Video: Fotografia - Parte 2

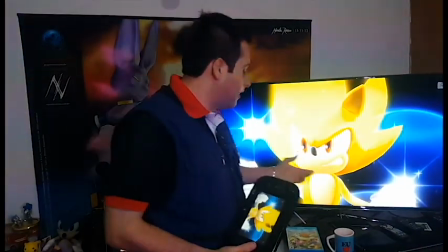4:04 Já no primeiro plano, ou close-up, nós temos o enquadramento do busto até a cabeça.
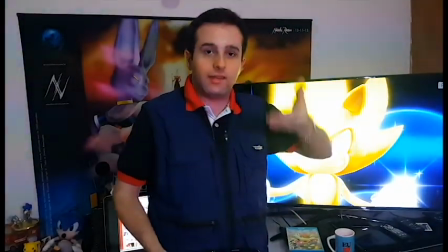4:10 Então, perceba que da cintura até a cabeça e do busto até a cabeça, a câmera continuou se aproximando.
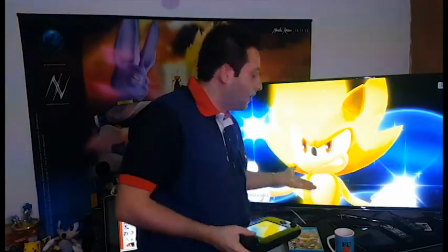4:16 Então, nesse enquadramento, nós temos o primeiro plano ou close-up.
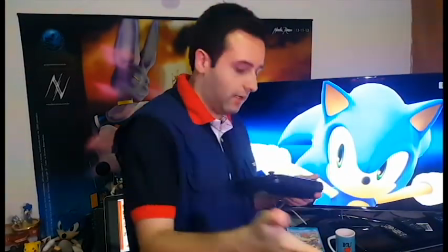4:20 Já no primeiríssimo plano ou big close-up, nós temos o enquadramento do pescoço até a cabeça.
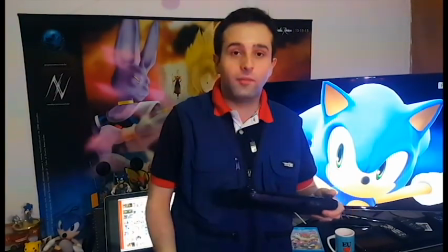4:27 Então, do pescoço até a cabeça, a face está muito próxima. Chamamos isso de primeiríssimo plano ou big close-up.
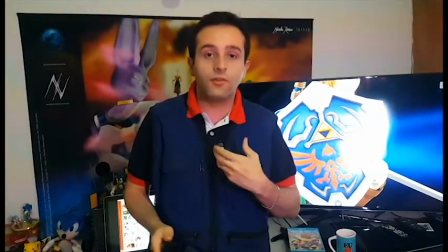4:33 Quando a câmera está muito próxima a um elemento, parte dele, que você não consiga ver o todo, apenas o fragmento, chamamos de plano detalhe.
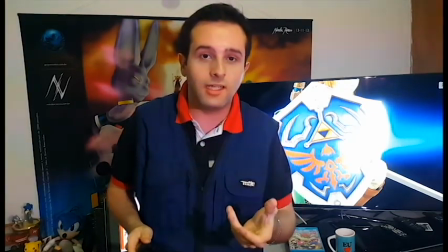4:41 Plano detalhe é quando a câmera está próxima o suficiente para ressaltar apenas um detalhe do elemento.
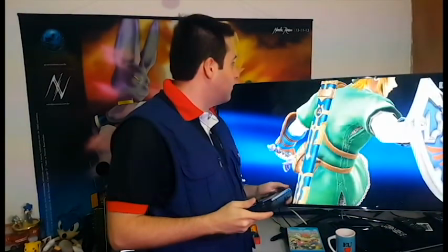4:46 Nesse caso, a gente tem um detalhe do escudo, porém, se fosse feito um plano detalhe na cabeça, nós teríamos,
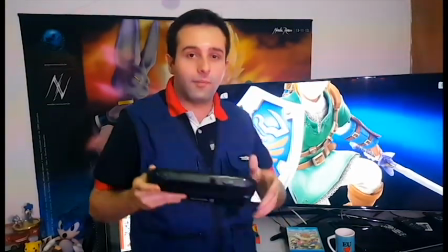4:52 por exemplo, um olho ou um sorriso, apareceria apenas o sorriso do personagem, apenas o olho,
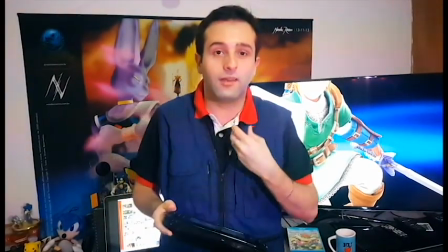4:57 então seria um detalhe dele, um detalhe do aspecto dele. Chamamos isso então de plano detalhe.
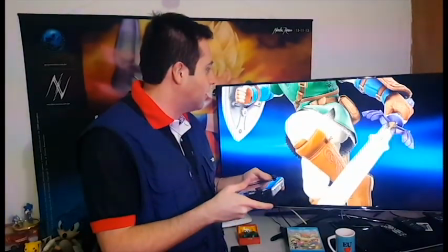5:03 No caso, podemos ter aqui alguns tipos de plano detalhe, como um que dê destaque à espada ou
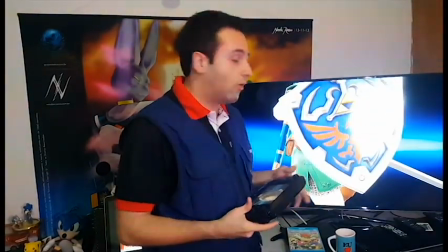5:09 um que dê destaque ao escudo ou qualquer tipo de elemento ou orientação da roupa.
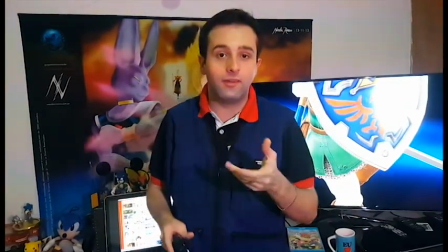5:16 Quanto mais zoom a câmera der, mais próxima ela estiver, maior vai ser o destaque daquele elemento que será enquadrado no plano detalhe.
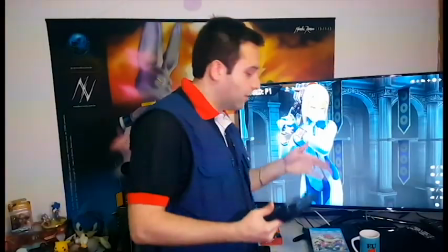5:23 Os ângulos de filmagem, ou seja, o ângulo da câmera em relação ao tema,
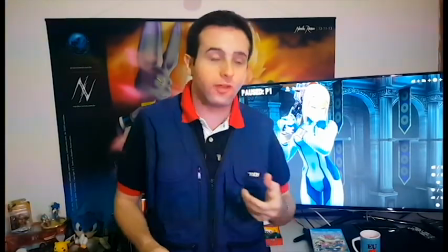5:28 eles são muito importantes na linguagem fotográfica e cinematográfica para passar importantes informações sobre o elemento.
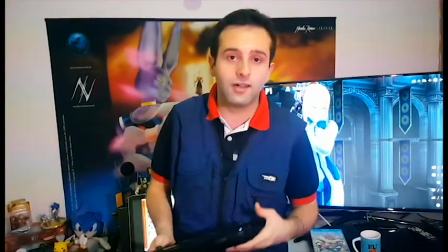5:34 Veremos agora os principais tipos de ângulos de câmera, horizontais e verticais.
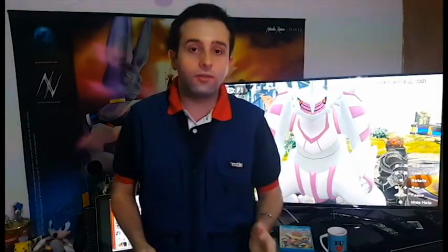5:39 Em relação aos ângulos de filmagem,
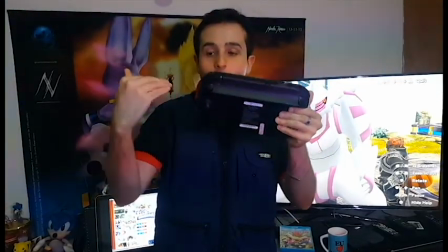5:41 temos os ângulos horizontais que dizem respeito a qual posição da câmera horizontalmente em relação ao tema.
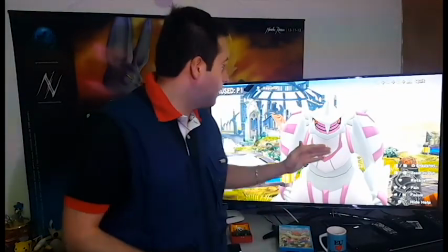5:49 Horizontalmente, considerando o ângulo horizontal, essa imagem está no ângulo frontal,
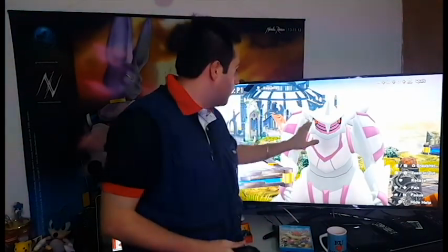5:54 porque a câmera está totalmente de frente com o tema, de frente com a pessoa em foco.
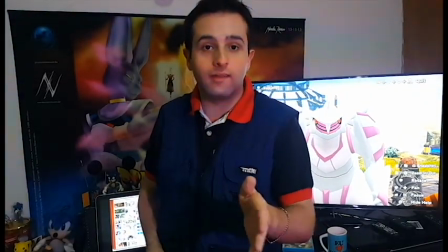5:59 Assim como nessa filmagem também, ela está em frontal, visto que eu estou de frente para a câmera.
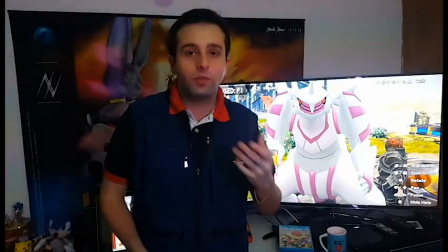6:05 Partindo então do ângulo frontal, que é quando o objeto, o tema, está de frente para a câmera,
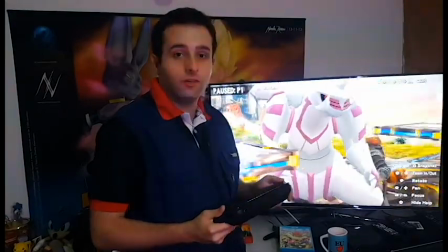6:10 conforme ela for rotacionando, conforme a câmera for girando em torno do objeto, nós percebemos que os ângulos eles se modificam.
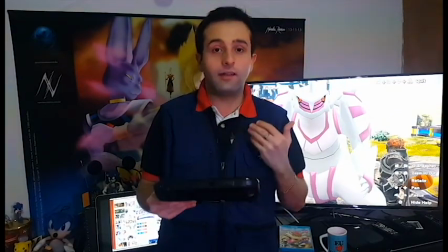6:19 Então, no ângulo frontal, a câmera está diretamente de frente ao objeto.
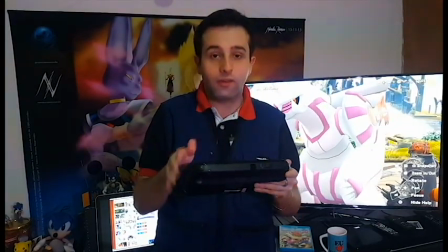6:24 Se nós rotacionarmos um pouquinho a câmera, nós temos o ângulo 3 quartos, que é quando a pessoa está de um semi-perfil.
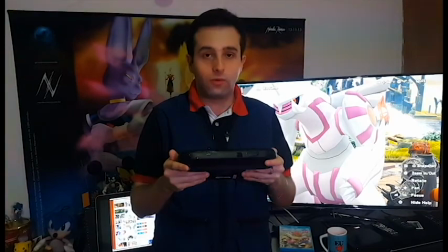6:32 Se a câmera continuar rodando ao entorno dessa pessoa, nós temos o perfil.
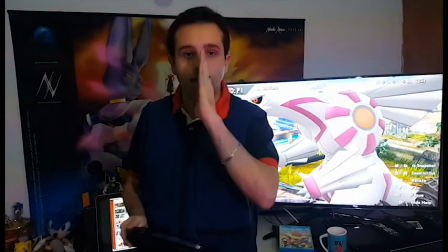6:38 Perfil é quando o nariz ele está totalmente 90 graus em relação à câmera.
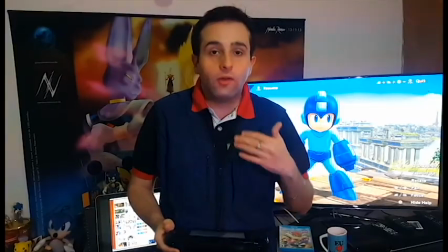6:43 Então o perfil está totalmente de lado. Então, recapitulando, temos aqui frontal, porque a câmera está de frente.
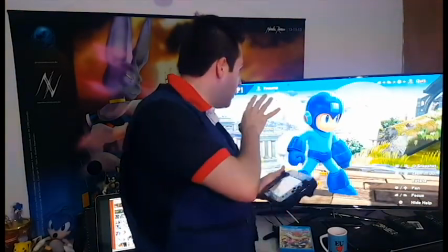6:52 3 quartos, porque a câmera começou a rotacionar em torno do tema.
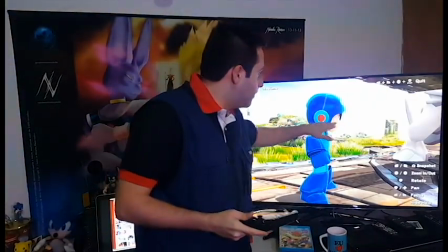6:56 E perfil, quando o nariz está totalmente 90 graus em relação à câmera.
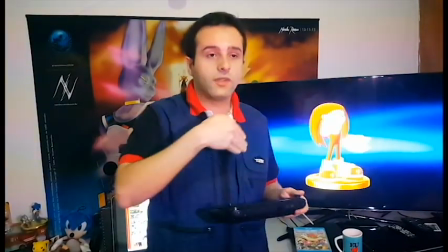7:01 Então temos aqui os ângulos horizontais de filmagem e fotografia,
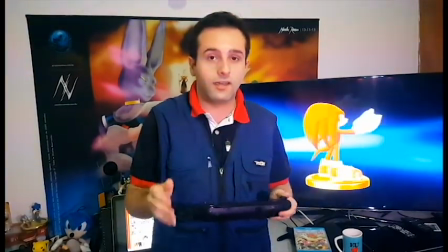7:05 que é quando a câmera ela rotaciona horizontalmente em torno do tema a ser fotografado, a ser filmado,
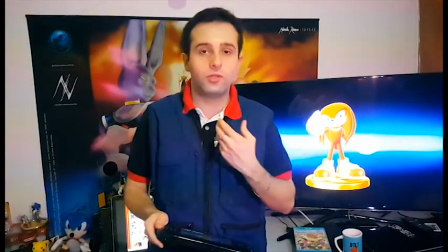7:12 iniciando pelo ângulo frontal, quando o objeto está totalmente de frente para a câmera,
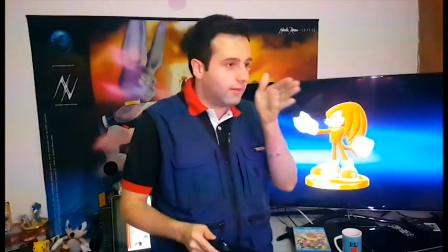7:16 passando para o 3 quartos, quando o nariz faz em média um ângulo de 45 graus em relação à câmera,
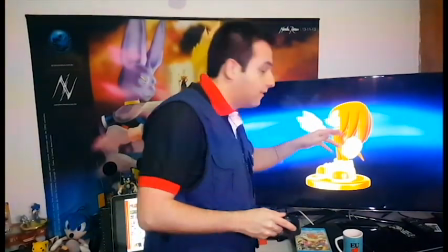7:23 atingindo o perfil, que é quando o nariz faz 90 graus em relação à câmera,
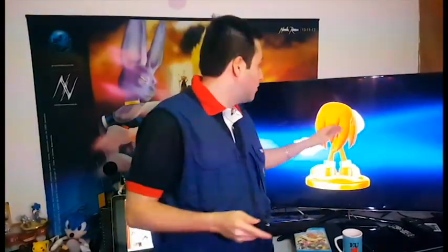7:28 o objeto está totalmente de lado, até chegarmos à nuca, que é quando o tema está totalmente de costas para a câmera.
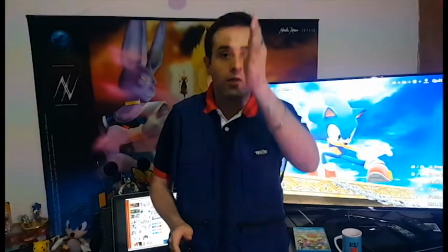7:35 Temos também uma variação em relação ao ângulo vertical de filmagem ou fotografia.
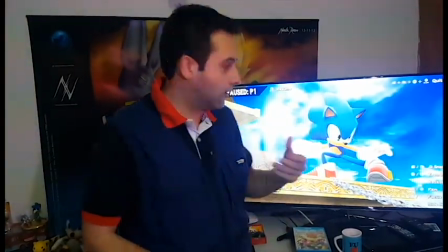7:40 Nós vimos os horizontais, agora estou falando dos verticais.
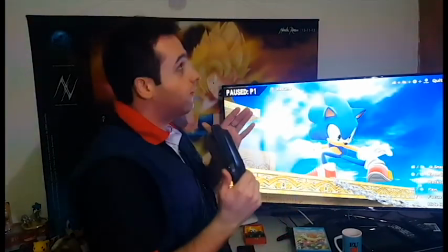7:43 Quando a câmera está de baixo para cima, você está fotografando ou filmando algo de baixo para cima, chamamos de contre-plongée.
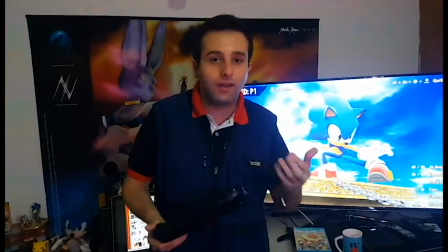7:51 E o que a contre-plongée faz? Ela exalta o tema, ela evidencia, ela dá mais importância e imponência.
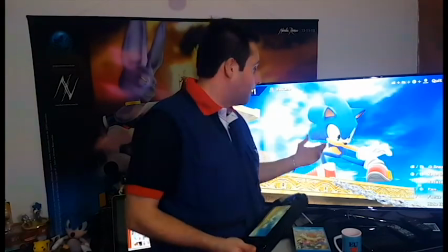7:58 O objeto que ele é filmado, fotografado em contre-plongée, ele parece maior e parece mais imponente.
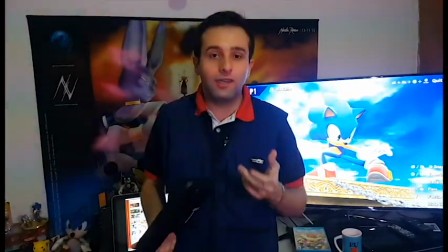8:04 E uma curiosidade é que Hitler, ele era muito baixinho.
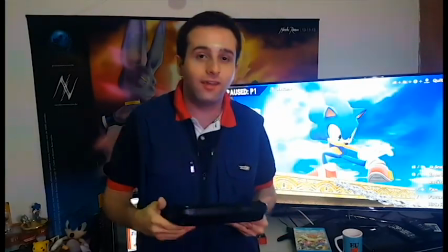8:07 Então, pelo fato dele ter pouca estatura, ele compensava isso em todas as fotografias das campanhas nazistas.